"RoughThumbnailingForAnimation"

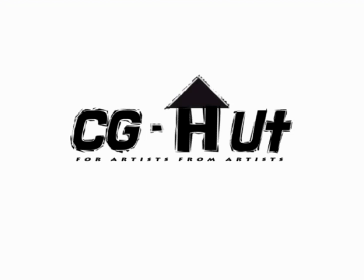0s
Hello all, welcome to CG Hut. This is our first tutorial and this is the page where we will be sharing one video lecture on a daily basis with you guys. So today we'll be discussing about the importance of thumbnailing in animation.
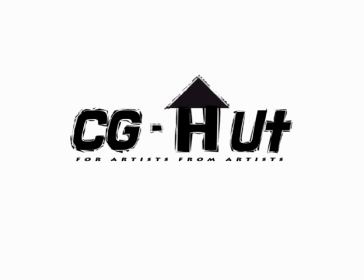16s
Thumbnailing in animation is really important for 3D artists, especially because instead of wasting time and exploring poses with 3D rigs, it is always better to do something faster and saying no means like if you are making 3D pose and saying no,
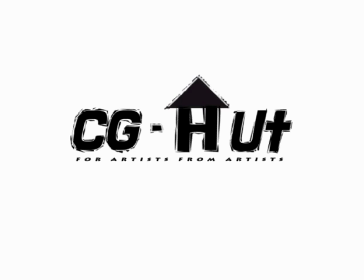34s
I don't like this pose and that pose and it's not working fine and it's working fine, so it is always better to do things faster where you are taking lesser time, and this is where animation thumbnailing comes into the picture,
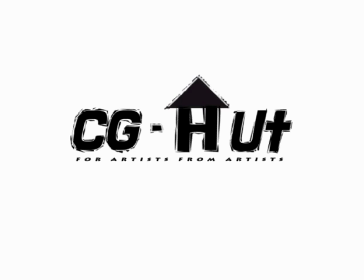50s
which is much faster, and we can explore what's going to work and what's not, how characters are going to move from pose A to pose B. So have a look at this.
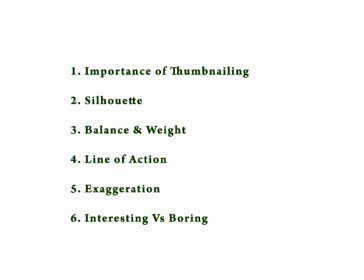62s
We'll be discussing about importance of thumbnailing. We'll be discussing about silhouette, balance and weight, line of action, exaggeration, and interesting versus boring poses.
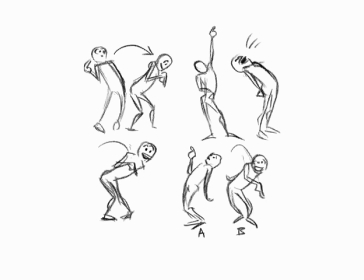75s
So this is a thumbnailing. Whether you are making animated thumbnailing or whether you are making still poses, doesn't matter. You have to just see which pose is working fine for you. Like this, you can avoid cliche in every pose.
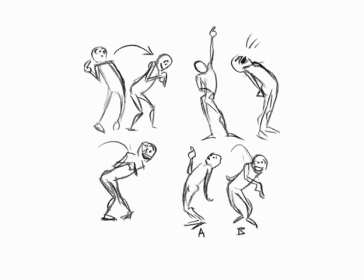93s
You can create fresh poses, interesting poses, which is much funnier for the audience. You can also see how this character is going to move from pose A to pose B. What will be the breakdowns between?
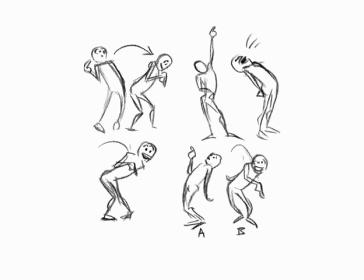108s
So this is really important. Silhouette.
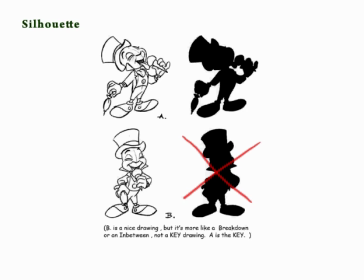119s
As you can see in this picture, there are two files, A and B. B is nice drawing, but it is more like a breakdown and in between. It's not a key drawing.
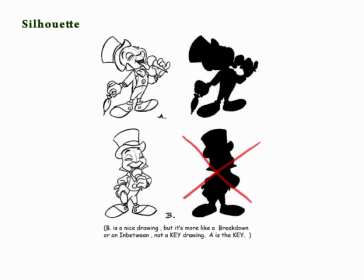133s
With this attitude, I don't know actually what is happening with his hand. But when you see a drawing, it is more like a key drawing. And I can see his attitude with this silhouette very clearly, that what this character is doing and how things are happening.
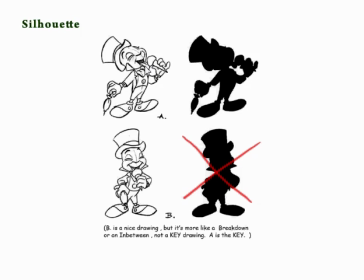151s
Whether I'm not able to see the detailing of or the facial or anything on this character, I'm just able to see just black outline on this. So this is a silhouette. This is a key drawing which is very important,
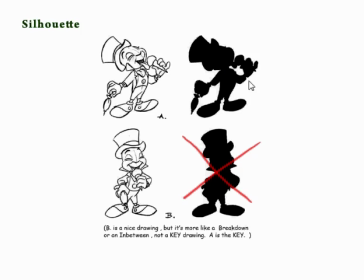168s
whether you are making a detailed drawing or whether you are making a rough thumbnailing.
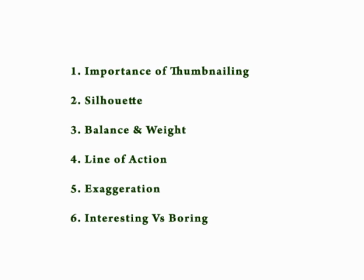177s
Balance and weight is more important also. Line of action.
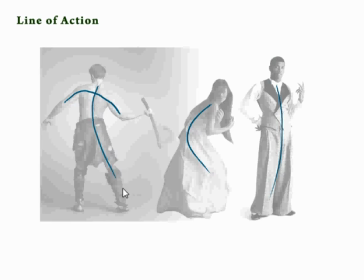184s
When you see over here, this line of action goes in this direction, as you can see. This is the balance line where you can find a balance of the character. This is a line of action and again a balance of the character.
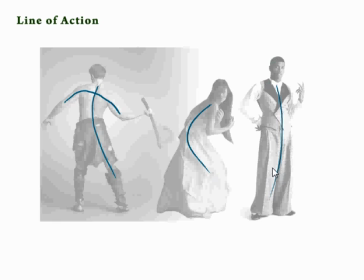200s
This is a line of action and balance of character. In animation, we would also like to exaggerate things.
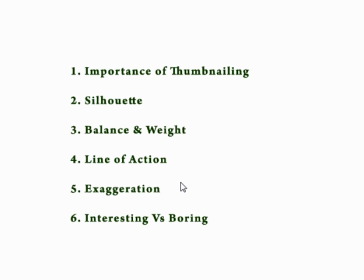209s
Exaggeration in a story, or maybe exaggeration in a posing, exaggeration in any kind of action is also very important. So here we'll be discussing on exaggeration and posing.
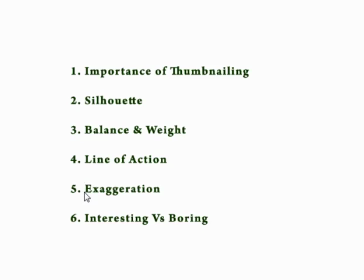228s
Which body parts needs to be exaggerated and at what level it needs to be exaggerated is really important. We'll be also discussing about interesting versus boring poses. So let's have a look.